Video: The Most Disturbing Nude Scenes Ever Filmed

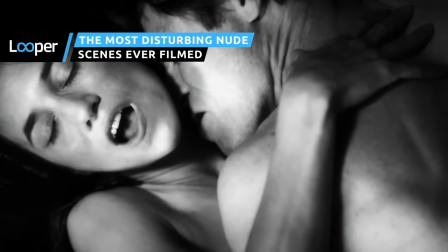0:00 From nameless men devoured in an alien void to very real sex coinciding with the brutal death of a child,
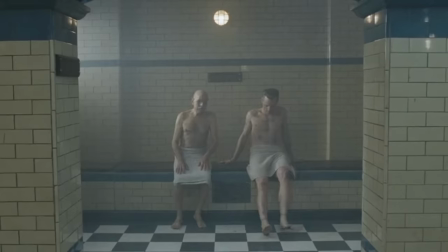0:07 these are the nude scenes that make even the most desensitized of us cringe.
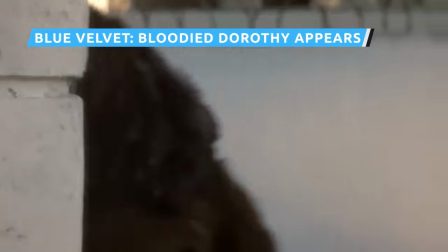0:12 Strange, innocence-shattering combinations of fascination and terror have turned up in many of David Lynch's psychosexual films over the years.
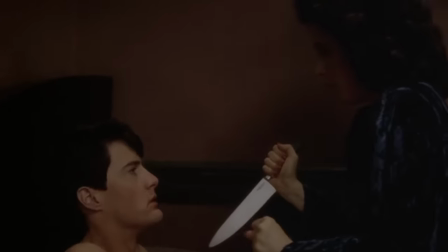0:20 But Blue Velvet arguably stands out as the most iconic example.
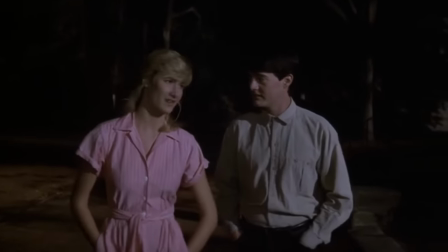0:25 The 1986 film, with its tale of idealized American purity battling it out with sexual compulsion and violence,
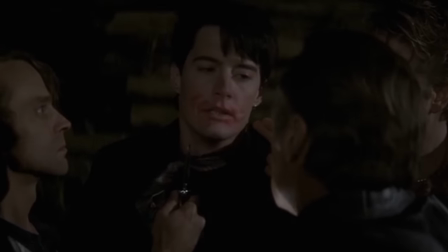0:32 effectively served as a microcosm of both Lynch's unique vision and the larger cultural turmoil of Reagan's America.
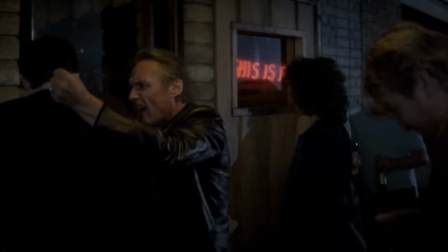0:39 What kind of beer do you like? Heineken. Heineken? F*** that s***! Pabst Blue Ribbon!
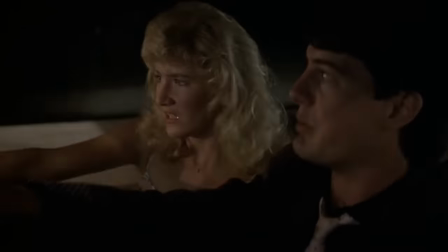0:46 In one particular scene near the film's end, both those themes reach their apex via a shocking use of nudity.
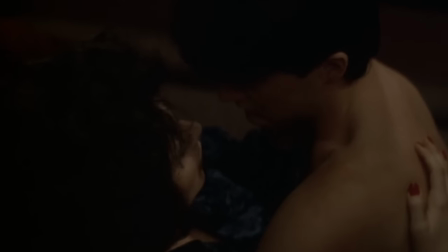0:53 Up until this point, Jeffrey Beaumont has been able to keep his sexual trysts with Dorothy Valens and his run-ins with the Lumberton criminal underworld a secret.
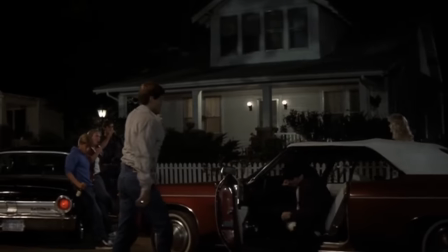1:01 Suddenly, a fully nude Dorothy turns up at his cozy suburban home, dazed, beaten, and bloodied,
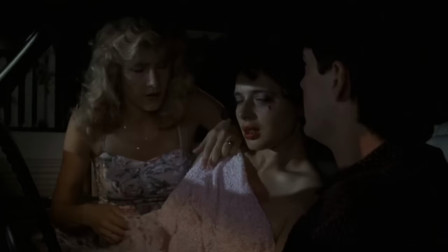1:07 bringing the plot of Jeffrey and Sandy Williams vs. Sandy's jealous ex to a screeching halt as everyone scrambles to deal with the bruised stranger.
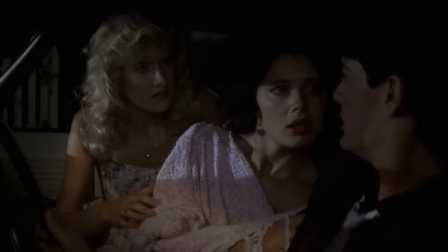1:15 Just like that, the world seems bigger, scarier, and racier than every character but Jeffrey believed it to be.
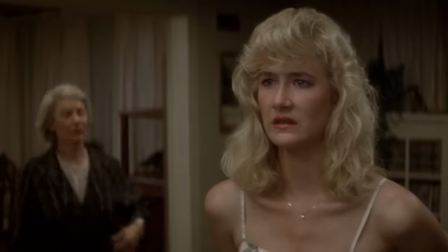1:21 His shadow life intrudes on his normal life with the brute force of a dream taking over reality, or vice versa.
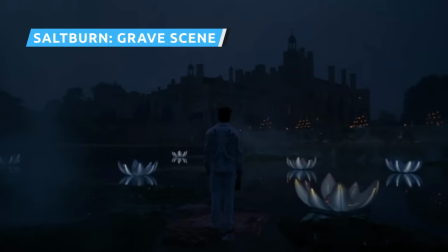1:29 Emerald Fennell's Saltburn may not exactly be a new French extremity-level freakout,
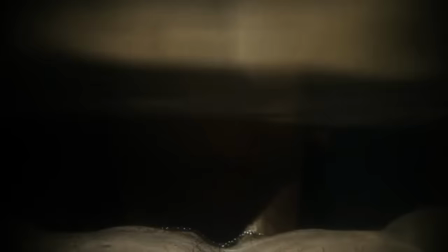1:34 but it's certainly one of the most outrageous and sexually adventurous mainstream films to come out in recent years.
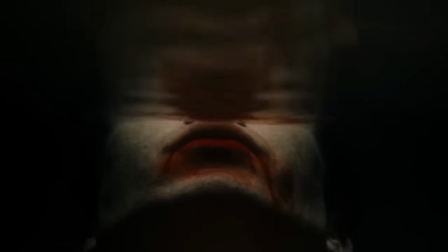1:40 Even so, one scene easily takes the cake as its most shocking.
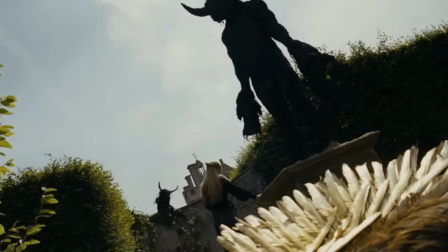1:44 Fennell, who knows we won't be expecting what's coming, takes our sweet time building towards the money shot.
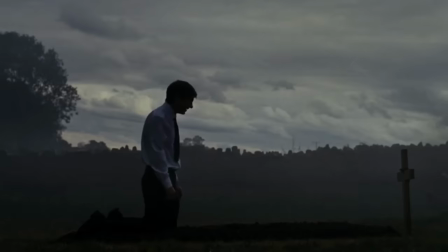1:49 At first, it seems like Oliver will merely engage in a very open and full-bodied display of grief,
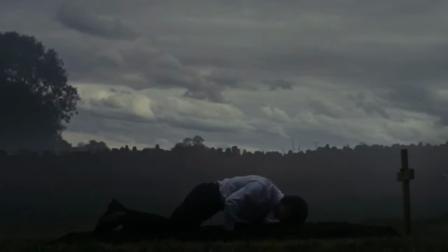1:55 crying hysterically and hugging the earth as though some delayed form of remorse has finally hit him.
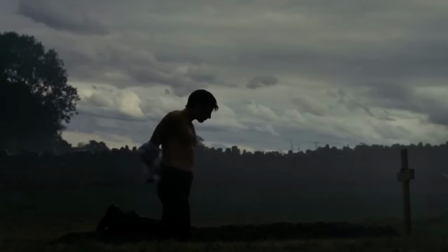2:00 Then he gets back on his knees and takes his shirt off. Huh. Weird. And then it happens.
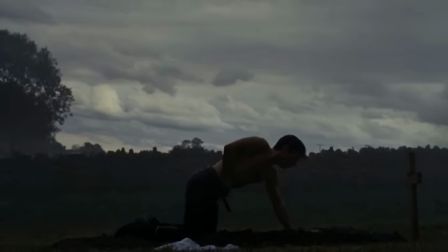2:06 Oliver unzips and shoves his member into the grave. Yeah, he really does that.
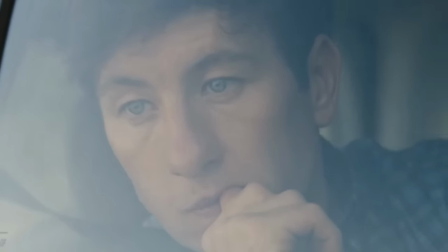2:10 It's clear from the film's first minutes that there's something off about Oliver, but nothing in the film prepares you for grave desecration.
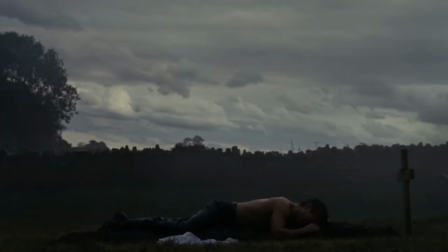2:17 And Fennell smartly times her subtlest yet most unexpected use of nudity to coincide with that sudden swerve into darker territory.
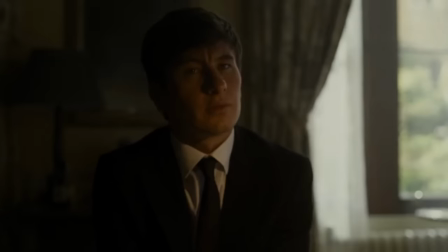2:25 The result is a scene both shocking in the moment and very difficult to parse. Is Oliver a necrophile?
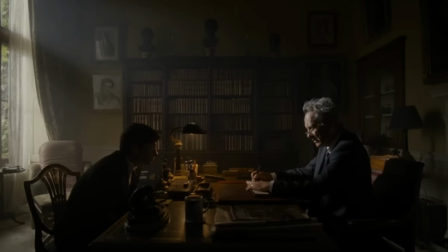2:31 Did he actually love Felix? Is he engaging in another display of power? Is he just really horny and messed up?
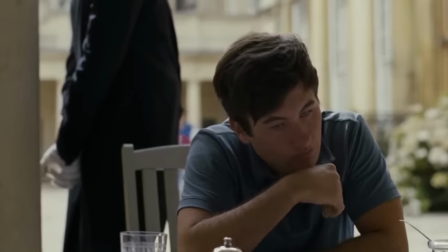2:37 Is it possible that we'll ever understand? Not really.
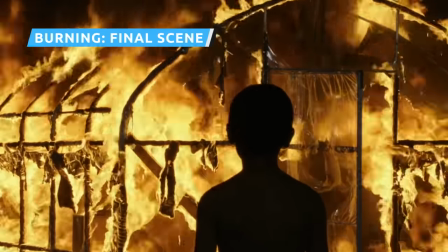2:41 Li Chengdong's burning is a, uh, slow burn that eventually erupts into a literal inferno by the time its final minutes come to pass.
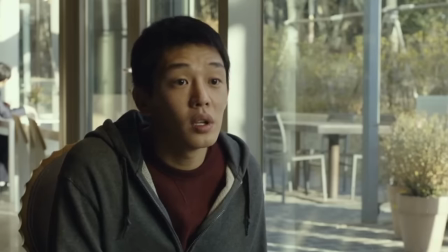2:49 Following months of uncertainty, Jong-Soo has finally convinced himself that Ben has indeed killed Hae-Mi.
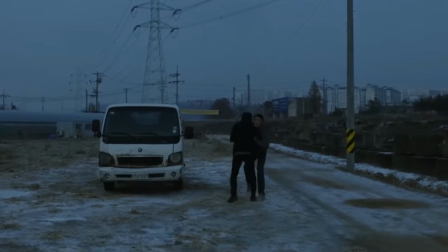2:56 Armed with that self-permission, he summons Ben to a countryside meetup, stabs him, sits the scene on fire, and leaves.
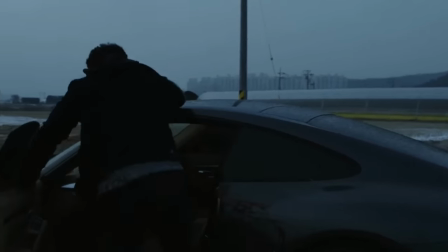3:02 Naturally, in a scene with murder and arson, nudity is small potatoes, but it's the little details that separate a great filmmaker like Lee from the rest.
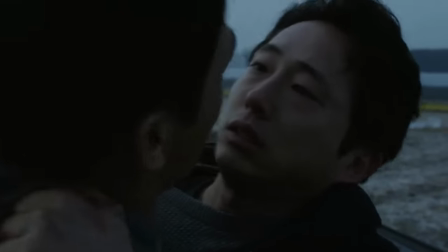3:10 If the ending of Burning is a release of pent-up tension so sudden and anticlimactic that it only begets more queasiness, Jong-Soo's haphazard behavior is what sells it.
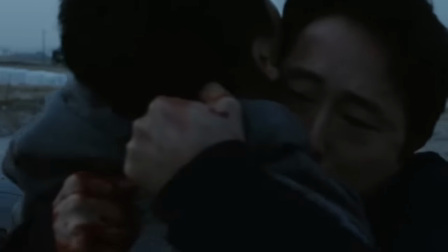3:19 And in that sense, seeing Jong-Soo desperately rid himself of every piece of clothing,
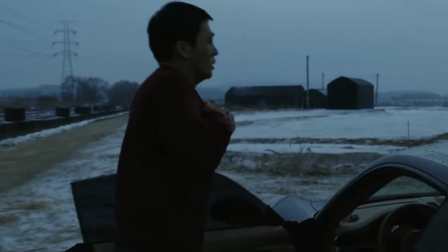3:23 toss it all into the car, and stumble away in the freezing cold is the stinger that makes the ending so haunting. It feels like watching Jong-Soo be reduced in real time to a trembling wild animal, driven only by survival instinct,
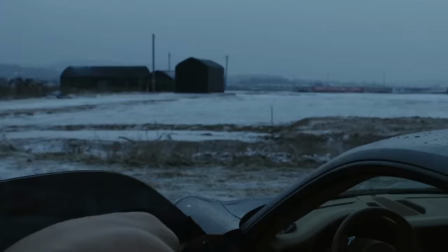3:35 almost as though he takes refuge in beastliness to fully rid himself of the human emotions that would otherwise make him feel guilty and afraid.
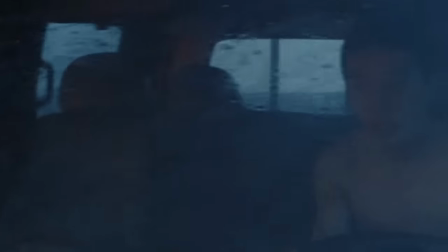3:42 There's nothing sensational or sexual about it. It's just a blunt cap on an explosion of raw violence.
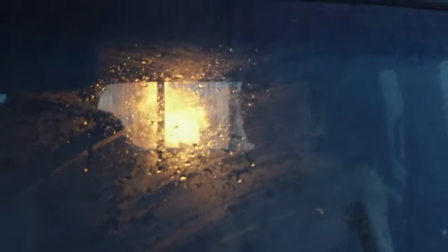3:49 Nothing ends. Nothing is resolved. There is nothing left but the body." Under the Skin is a disturbing movie from top to bottom,
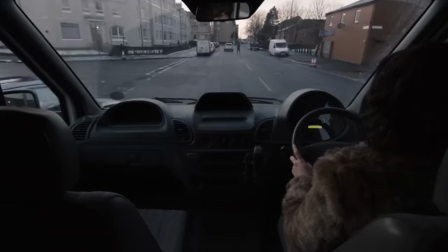3:57 but every scene in which the female lures men into the fluid-draining alien trap packs a special wallop.